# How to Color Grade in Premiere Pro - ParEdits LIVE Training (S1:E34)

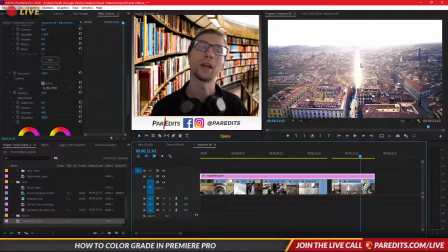And then this light, I would like it to be more white, but like I think to fit the vibe, it needs to be yellow.
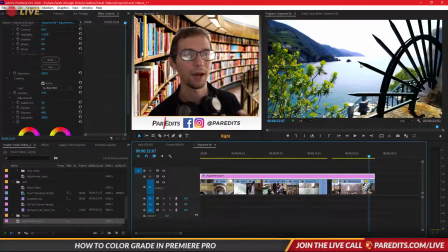And then this one just works. There's not much yellow to pop out. So yeah, hope that makes sense to you guys.
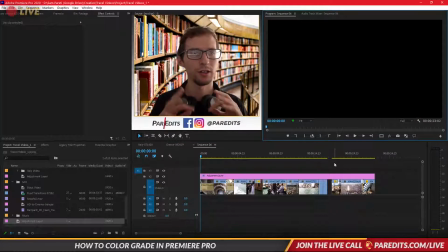If you guys have any questions, please leave it down in the comments.
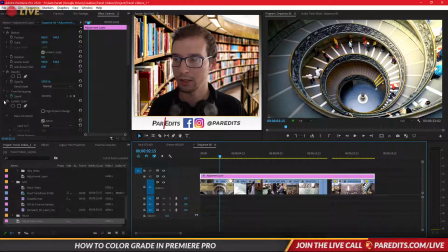You can also, like, while you have this adjustment layer with this color grading, you can also put like another Lumetri. So I'm gonna do another Lumetri. Just grab any one, Cinespace 100, and I'm just gonna reset it.
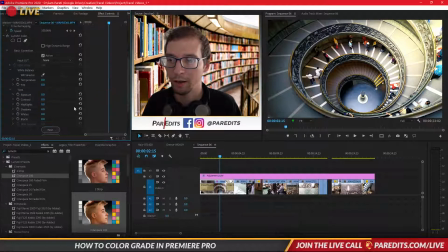Okay, go into basic correction, and I'm gonna get that nice contrast back in this clip. Okay, so I'm adjusting this just for the color correction and balance. So I'm balancing the blacks and whites. That's why it's called color balance. Oh yeah, color pop is the key.
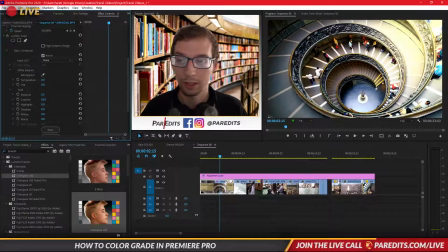You know it. So let's get that 0.4 exposure. Maybe I don't need that. Yeah, because it's already bright. Let's make sure the blacks.
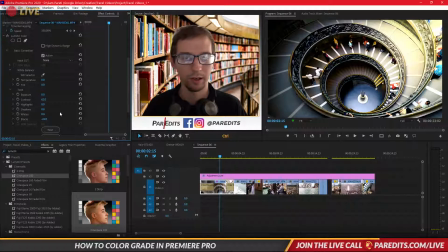Are
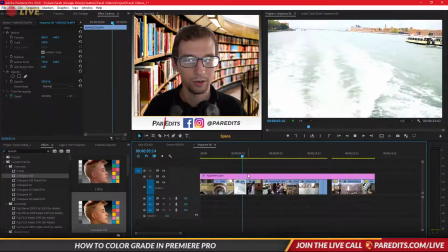acknowledged. What do I put that here? Nah, too bright. But I do want in the water.
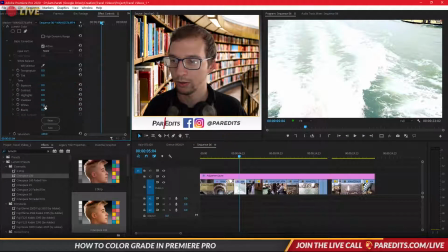I wanna really get the water out. So can we get the blacks going? Yeah.
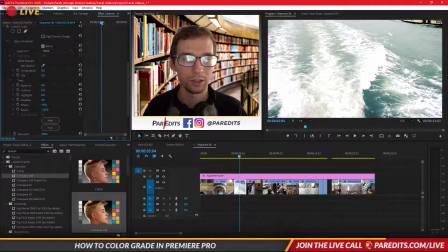Ooh, I like the detail. Let's see. Yeah, I don't know. The detail of the water, rather than it being some big white, like, glowing mess, you can actually see some of the waves.
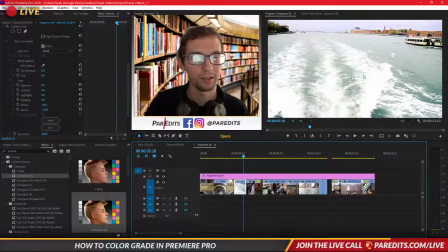It does make this stuff darker, but at the end of the day, that's okay, because we got the detail from the waves. It looks nice.
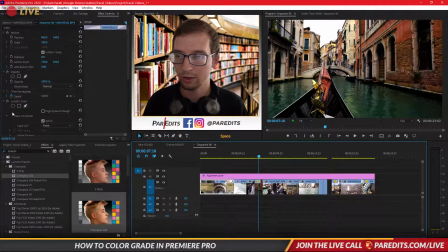Okay. Yeah, so this one, let's also see if we can copy this clips, Lumetri, paste it on here. Okay, that made it very dark. So what we're gonna do is we're not gonna make it contrasted, but we're gonna try and up this a little.
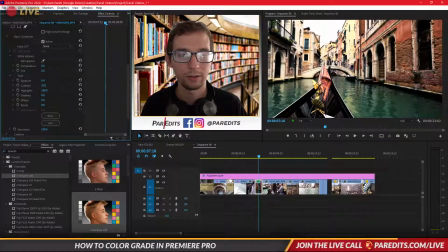Maybe add some of that contrast. Get those highlights going. Okay, so if we add the highlights, you can see that some of the saturation tries to run away. We got saturation here, but I want to add vibrance. Bam, look at that. Look at that beautiful green. Love that.
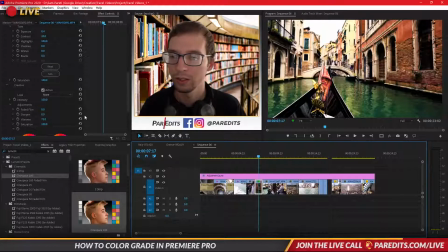I reversed the clip. But the green is a little off. So maybe I'll just bring those highlights back down. And then bring that vibrance a little, make the water blue.
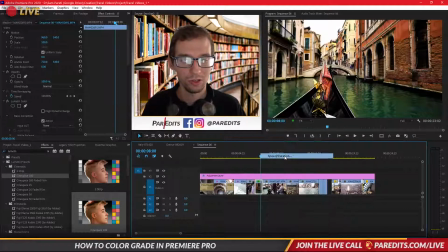This isn't supposed to be reverse. Both supposed to be moving. Bam. Okay, I think I'm gonna make this clip longer just because I like it.
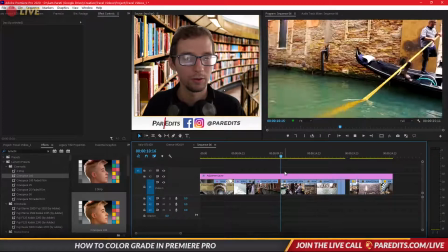Cool.
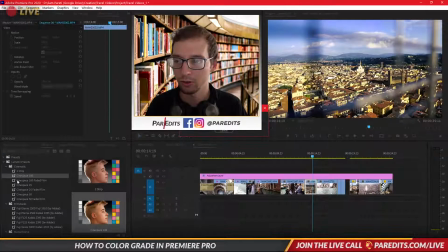Cool. This one is a little too, and also pull yellow out of this. So I'm just gonna drop this Cinespace in. Let's reset that baby. That bad boy. Bring that temperature down. Ooh, not as warm. How does that work?
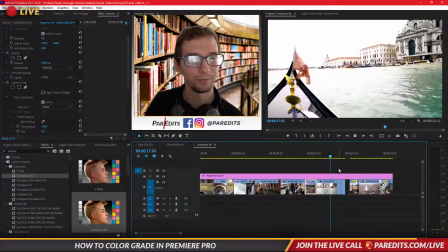That works pretty well. I like that. Cool.
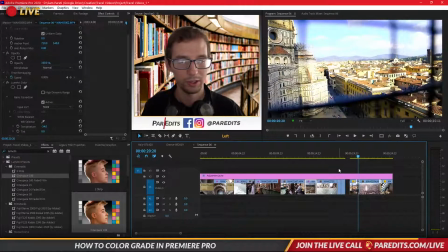That one's very yellow. I think we can just copy and paste this. Copy. Paste. Ooh, that makes it too blue. So that's when we have a struggle, right? We have a conflict of interest. A little too yellow, but if we make it more blue, it makes the sky look crazy.
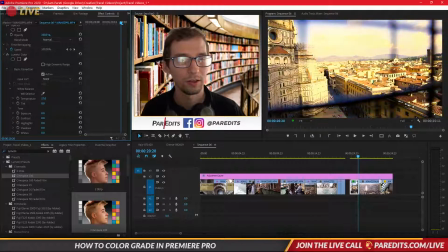Look at that. So let's see. Is it best to pop the color? Is it best to pop the color or to have it look closest to the natural color?
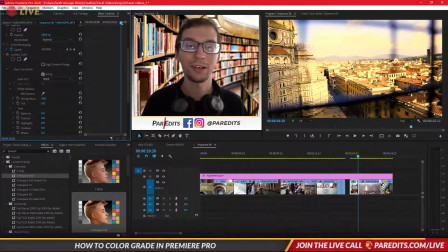Well, so that depends. Like, it depends on how much salt that you like on your steak. Like, it depends on how much flavor you want to pull out of the video. For me, I tend to lean towards pulling as much flavor as possible,
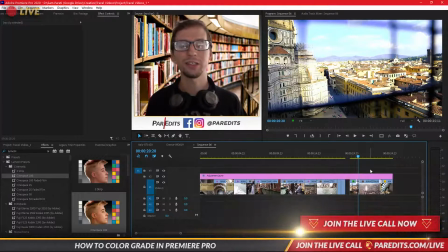but not too much, because it gets a little ridiculous and distracting. So this is getting close to distracting.
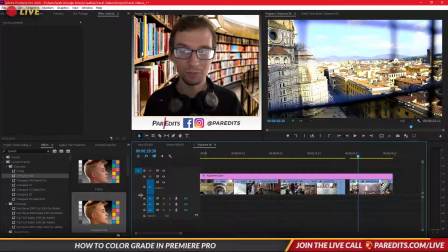It's right on that threshold. It's a little too yellow, pops out a little too much. If I turn this off, it looks more natural and nice. But the only thing is, like, it just depends on the composition of the shot. You can always just remove the adjustment layer.
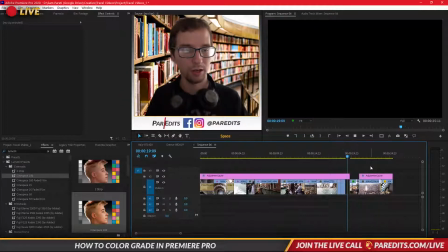So I just cut out a piece. Okay. So now we got the regular shot.
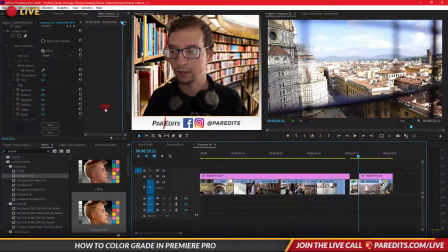But I will want to add a little bit of vibrance to this. Okay, just to pop it a little, but it's not too yellow, right? The buildings are yellow, and that's fine. So this looks more balanced.
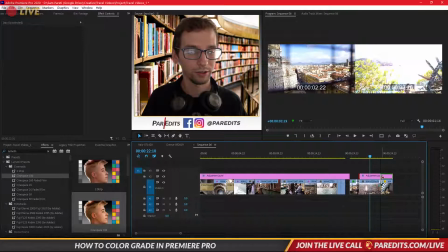This one is a little too yellow, so I'm going to turn it off for this too. Okay, and then I'm going to paste the same Lumetri color on this one.
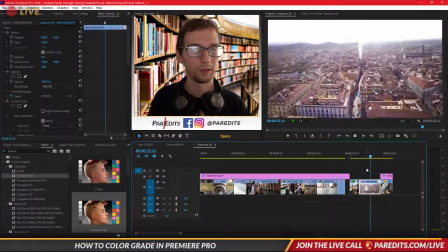Alright. So I just don't want it to be too yellow, but then we're back to that one.
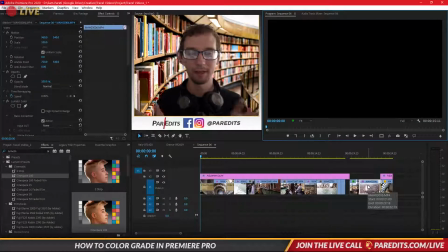So I hope that makes sense. Alright, it's 11:30. I had a lot of fun teaching you guys this. I hope you learned a lot. Thanks for joining me. Thanks for sticking with me. I am very glad that I was able to go over this.
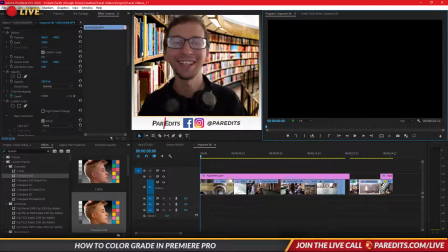This is different from all the Italian travel videos I was working on. The reason why that was so consistent is not only do I like editing like that, and I had a lot of fun making that with you guys, but also I haven't had a lot of time to prepare for different tutorials because I've been going all over the place this month.
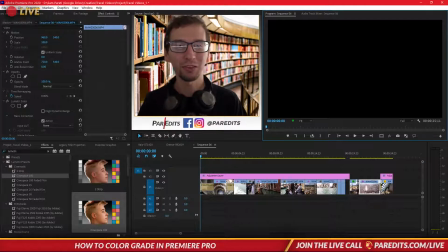It's been one of those months, but I'm looking forward to September being more consistent along with October. So yeah, and that's it. Hope you guys enjoyed. If you want to learn more about color correction, I dive deeper into it in my free mini course.
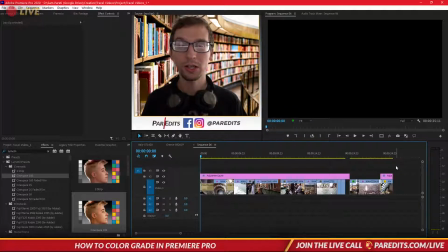So if you want to go through my free mini course, you will see I've got color correction in there. I believe it's in the... Actually, it's in my premium course. So if you go through my free mini course, you will get a discount on the premium course,
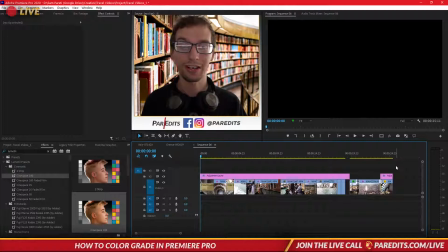and you'll see much heavier look into color correction and how to create your workspace and how to just do everything exactly how I did, but better and with better examples. So if you check that out, that'd be amazing. I would love to see you there. I would love to hear from you. And yeah, there's plenty of other stuff to learn in there.
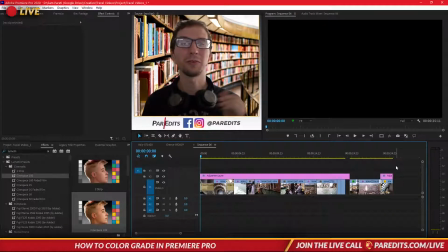If you want to learn more and see everything that's in all those lessons, you can go to ParEdits.com/createvideo-premium. And that link is in the description as well. Actually, the premium might not be, but the free one is. So you can check out the free one. And if you want to find the premium one, just go to ParEdits.com. It's in my store, in my products.
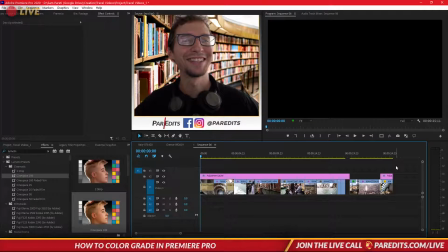Yeah. Okay, I'll give you 80% discount code. Sweet. Thank you, Rajiri. Instruction on travel videos. Going to have a course to purchase for more instruction. Yeah, I do have a course. So yeah, please check that out. And yeah, I'll see you guys in the next one.
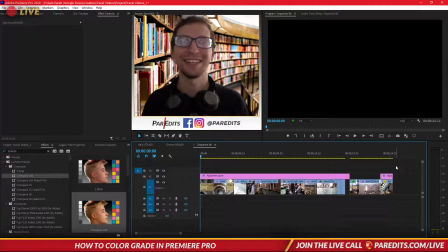Thanks for coming.
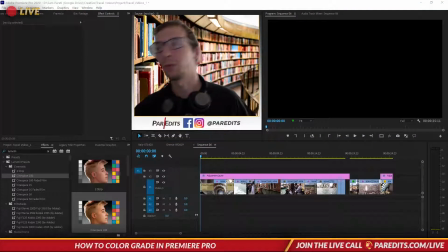Oh, my outro just isn't working. What if I did this? I want to make it work.
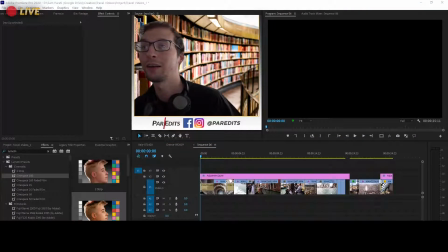Bam. Good. Yes.